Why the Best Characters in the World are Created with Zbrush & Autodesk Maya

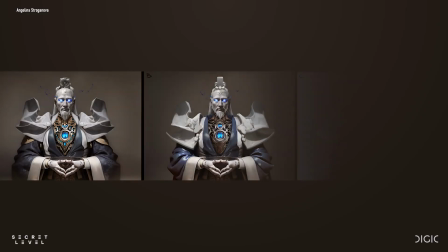12:03 The process can include starting with paint overs and photoshop to illustrate the intended look at each stage,
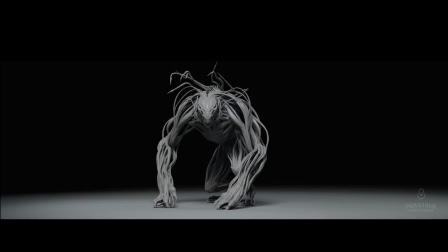12:09 which is then taken to 3D where the effects can appear more practical and organic,
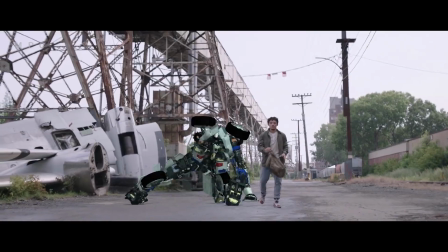12:14 instead of a more obvious CG generated sequence that can take the viewer out of the fantastical world in tension.
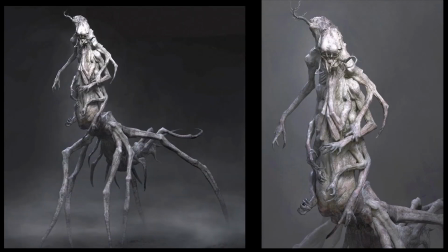12:21 Such was the case with the mirror pod mantis. The legs proved to be a challenge to allow the creature to balance.
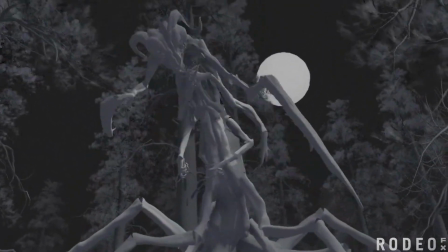12:27 Animation was used to bring the legs and arms to a believable locomotion,
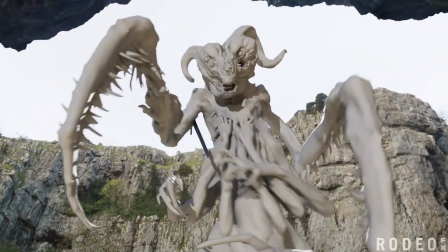12:31 bringing the concept to life as it used its arms like millipede legs, adding to the creepy-crawly effect.
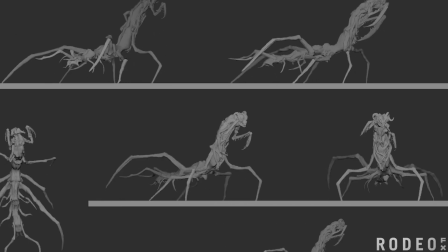12:38 Oftentimes, walk cycles are created for a base movement. This allows a starting point for shots, so that everything doesn't have to be animated from scratch.
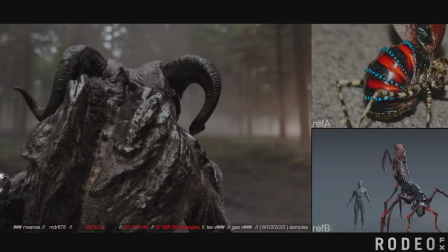12:47 artists often use real-life references such as beetles and other hard-shelled
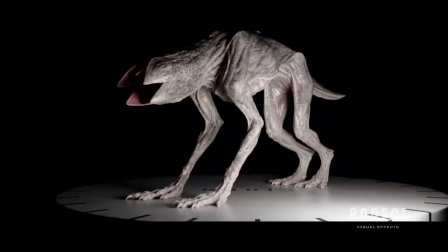12:52 creatures to enhance the realism in their character sculpts so that they are much more
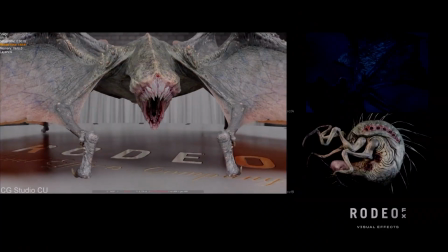12:57 believable in their materials and shading they aim to capture the subtle color shifts
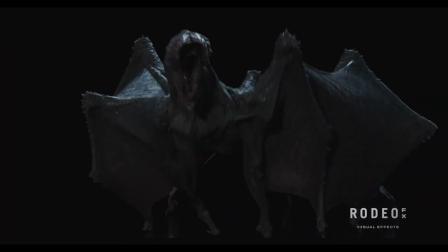13:01 and iridescence seen in insect shells to heighten the realism in the final
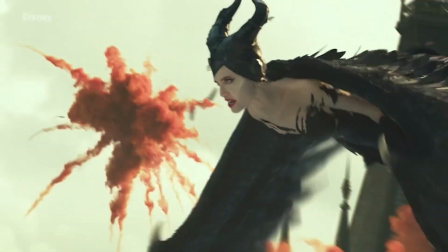13:06 3d assets for live-action versions of the classic disney animated features complex
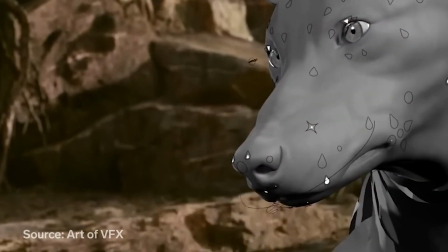13:12 details in the facial rigging animal muscles in the face that humans do not possess,
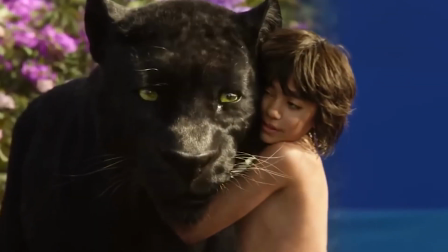13:18 were meticulously researched so that the animals could snarl and talk convincingly.
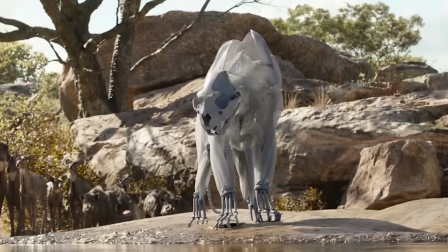13:23 A combination of human and animal muscle structures were used for their mouths.
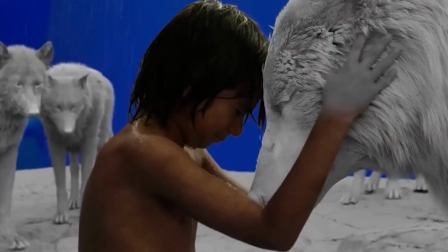13:28 Details in how hair moves, clumps, and interacts with the environment were also a necessity.
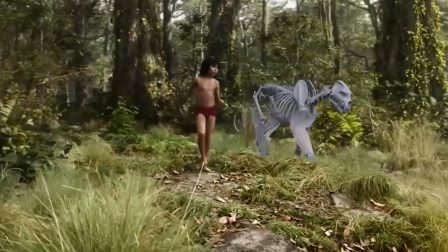13:33 Small details for animation have to be considered, such as when Rafiki lifts Simba.
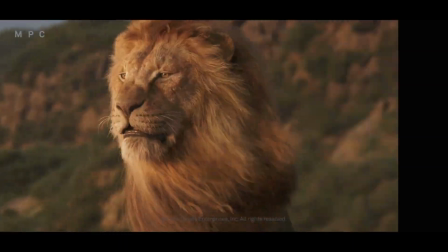13:38 For singing animals, their CG heads had to be repositioned so that they looked more natural. breathing
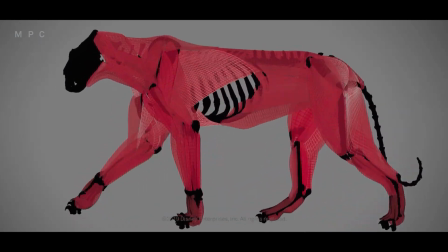13:44 had to be timed with the dialogue and muscles in the diaphragm needed to move
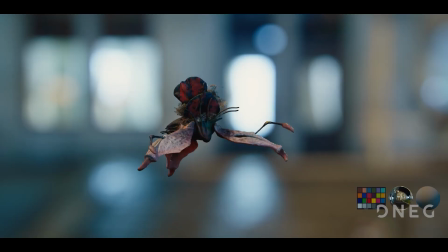13:49 like they were actually singing when characters lack facial features but need specific
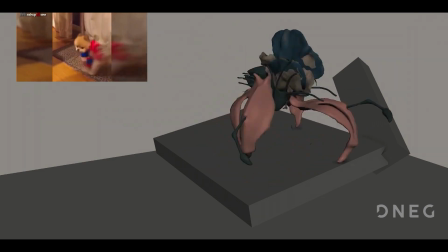13:54 behaviors animators will take inspiration directly from real world reference
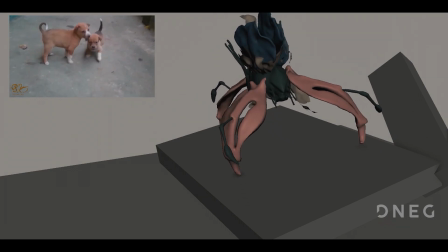13:59 such as animal mannerisms poses and emotional cues this
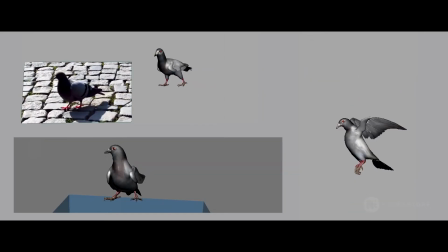14:05 is critical since some design elements can naturally lend themselves to being creepy or aggressive,
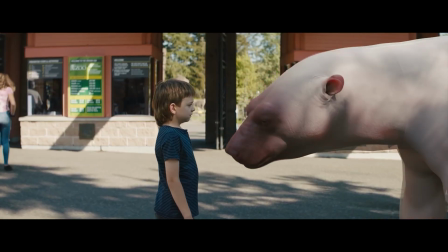14:10 which may not match the intention of the character in the storyline.
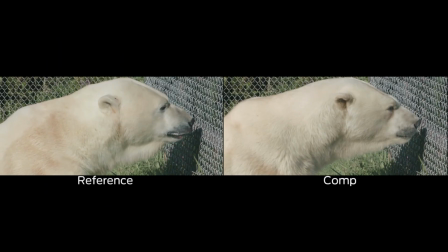14:14 This research will in turn also translate directly into how the digital rig is created to help support animators convey a range of emotions,
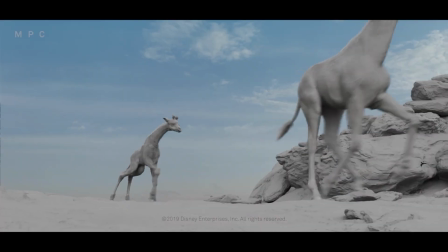14:22 from fear and suspicion to curiosity, excitement, and happiness.
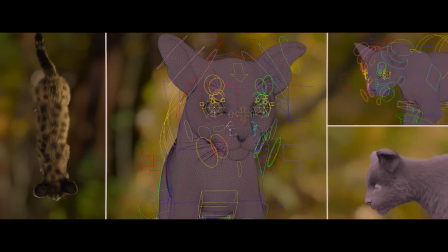14:27 The techniques of using real-world animal behavior as reference for animals and creatures
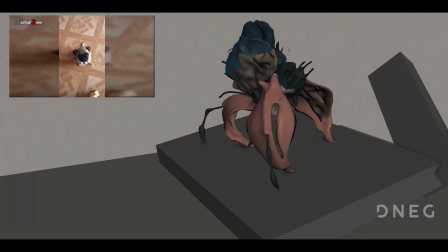14:32 is absolutely critical to ensure believable and relatable emotional expressions,
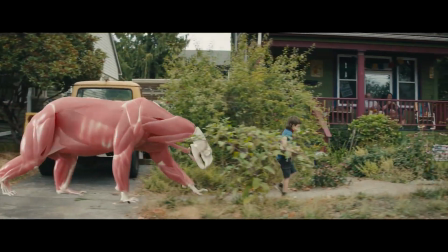14:37 even in non-humanoid characters.
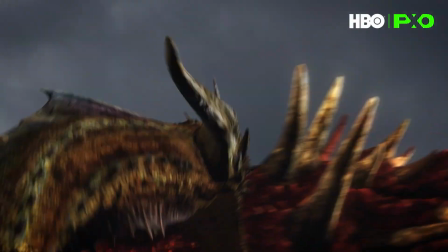14:40 For complex battle sequences, such as those from House of Dragons, three dragons were included in the sequence.
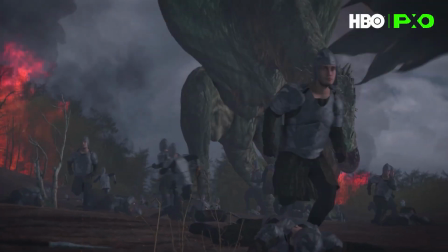14:48 They were all very different, especially in size, and the size difference really impacted the performance and animation that was put into each of them.
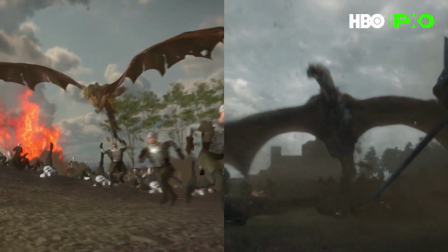14:55 For complex sequences, such as these with tight television deadlines, handling previs focusing entirely on shot design, story,
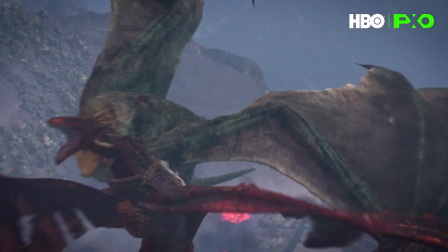15:03 design, and choreography are critical dedicated animators bring in their deep understanding of animation mechanics whether that be complex mechs
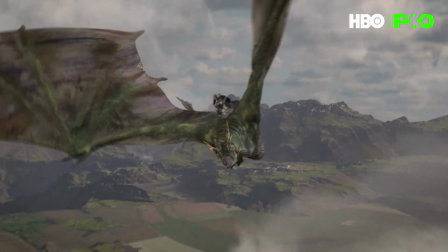15:12 realistic humans or even how fantastical creatures like dragons move and behave combining extremely detailed character sculpts
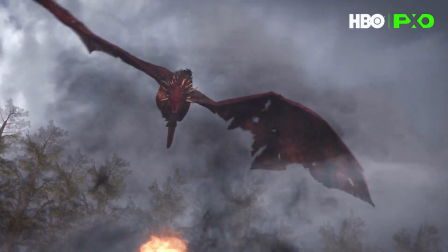15:20 from zbrush and animating the complex rigs inside maya are all part of the professional workflows of the best studios in the world to create these hyper realistic
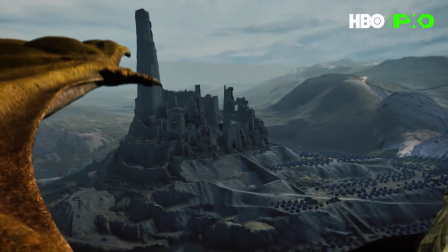15:28 sequences to make the dragon fight sequences clear to the
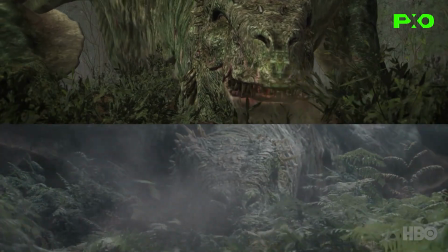15:33 viewer each dragon was created as an individual character with their own fighting style.
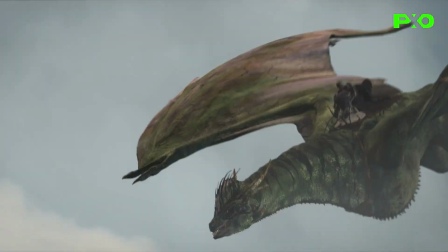15:38 They made sure each dragon had its own distinct personality. Scale was also key.
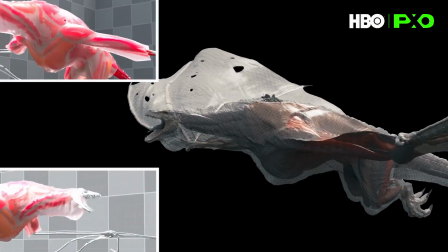15:44 Older dragons were animated to emphasize weight, making her movements heavier compared to younger, more agile dragons with faster wing flaps.
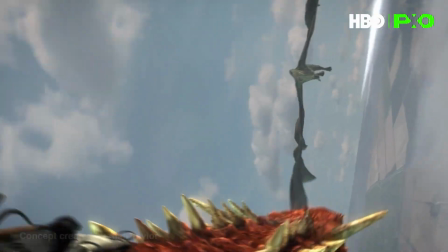15:52 For complex battle sequences involving a lot of movement and chaos,
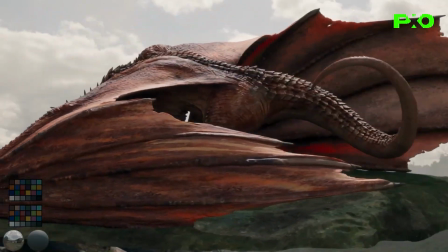15:57 Silhouette plays a critical role so that the audience can tell exactly which character they are looking at during the action.
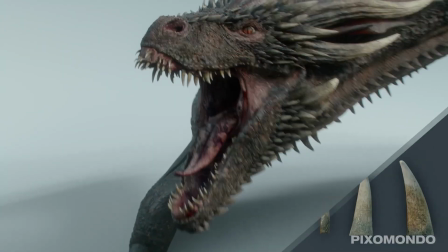16:03 These attention to details are often considered very early in production through the use of character turntables.